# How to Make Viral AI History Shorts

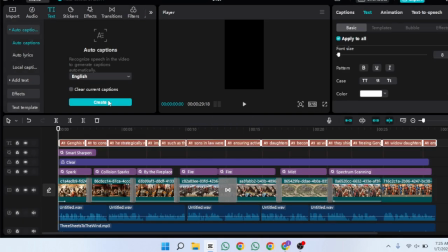495s
And while it's generating, ensuring the perilous listen to that he's playing now for the captions, I'm gonna use the new captions.
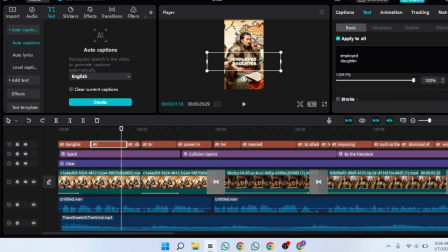502s
Then we're gonna go down and we're gonna add a shadow, and then I'm going to just add it max opacity. Increase the blurriness, and then we're going to make it bigger and then move it to the center exactly like they do. So let's watch this and see what this looks like. So there's a few words that have overlaps and should extend the text box, and that looks better.
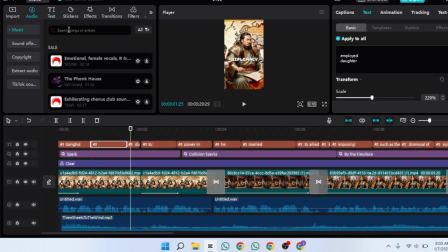519s
I'm gonna make this so in their videos they add sound effects,
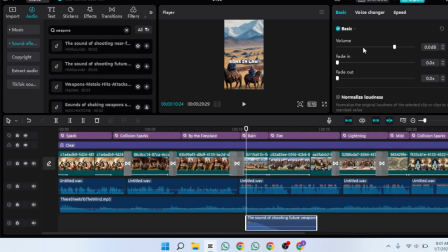523s
and so we're gonna try adding a couple of sound effects just into the battle scene to exaggerate the storyline. So there's a section where it talks about him having his sons-in-law killed, so we're gonna drag and drop the weapon slashing sound effect, and then line it up with the scene.
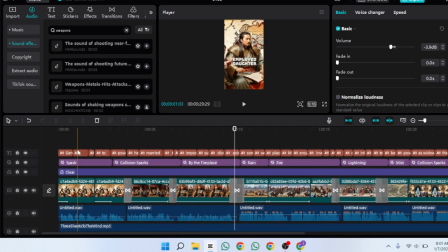538s
Okay, that lines up perfectly. And now we're in the captions. I'm just gonna go through and I'm gonna do the preset style with the white and the black background and roll the black border, and that looks better, it stands out a bit more. And then we're gonna turn shadow on again and double it up, and then move the distance away from the words a little bit like they do.
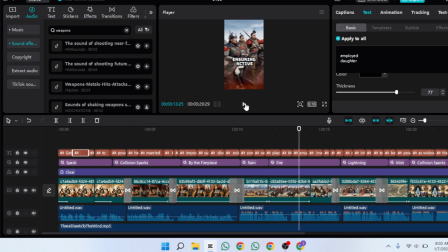556s
And yeah, that looks way better, stands out way more as well. I can't wait to show you the final product at the end. Now I'm just gonna add the branding, so I'm just gonna drag this, so I'm gonna drag it across the whole clip and the timeline, and I'm gonna change this to let's just use history,
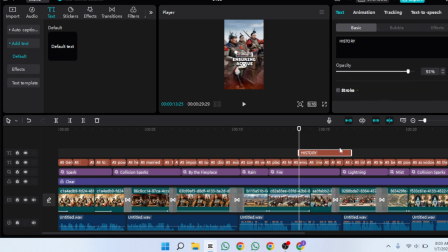572s
that'll do. And then we're gonna change it to the same font as we got the captions, and I'm gonna reduce the opacity so it's pretty much barely visible, but visible enough.
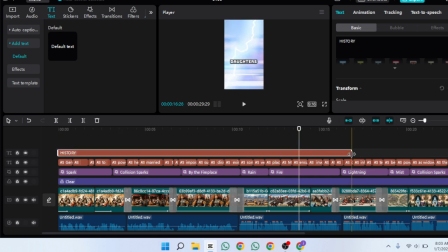581s
And I'm just gonna drag it and drop it in the top left corner so it's out of the way. Okay, and then we're just gonna add a little animation in.
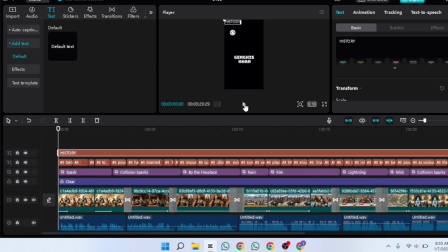588s
I'm just gonna do the simple fade in animation, and that is done.
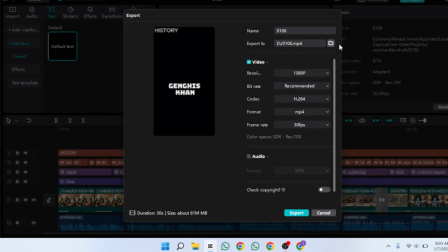591s
So now we've done everything, and I think it looks like, let me know in the comments what you guys think, and then it's just an export. So I'm just gonna export it, click export, and then we're done now. Let's watch the final finished product together.
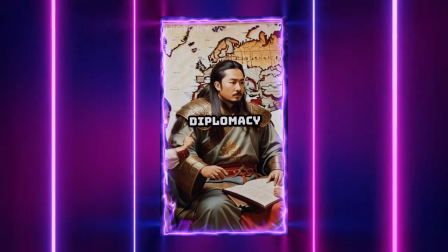604s Genghis Khan employed daughter diplomacy to consolidate power in the east.
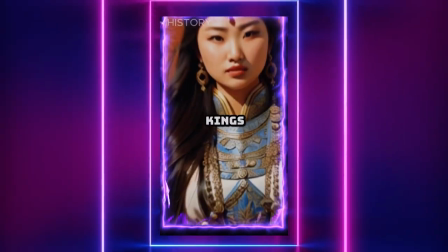608s He strategically married daughters to allied kings, imposing conditions such as the dismissal of existing wives.
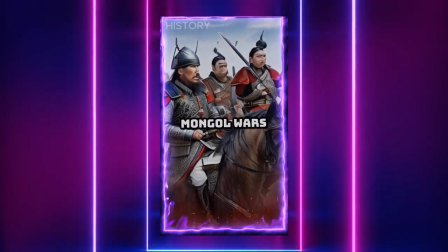614s Sons-in-law were tactically placed in Mongol wars, ensuring active involvement and higher mortality rates.
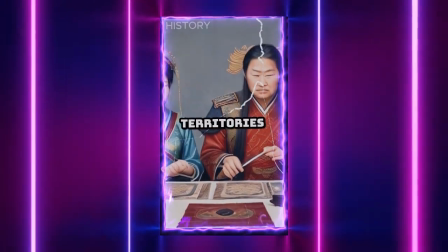620s Daughters inherited conquered territories, becoming powerful rulers.
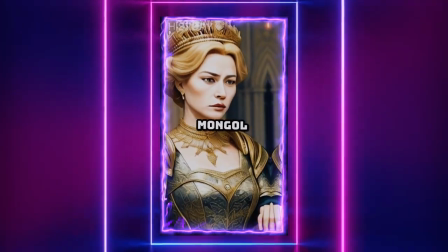624s As widowed queens, they shielded Mongol homelands, freeing Genghis Khan to expand.
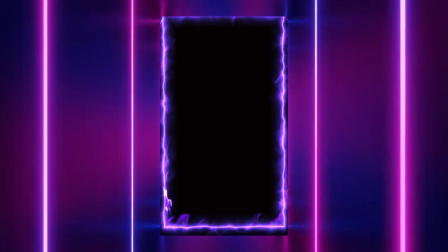630s Widowed daughters played a crucial role in Genghis Khan's empire success.
So if you guys have enjoyed this, and make sure to like the video, subscribe to the channel,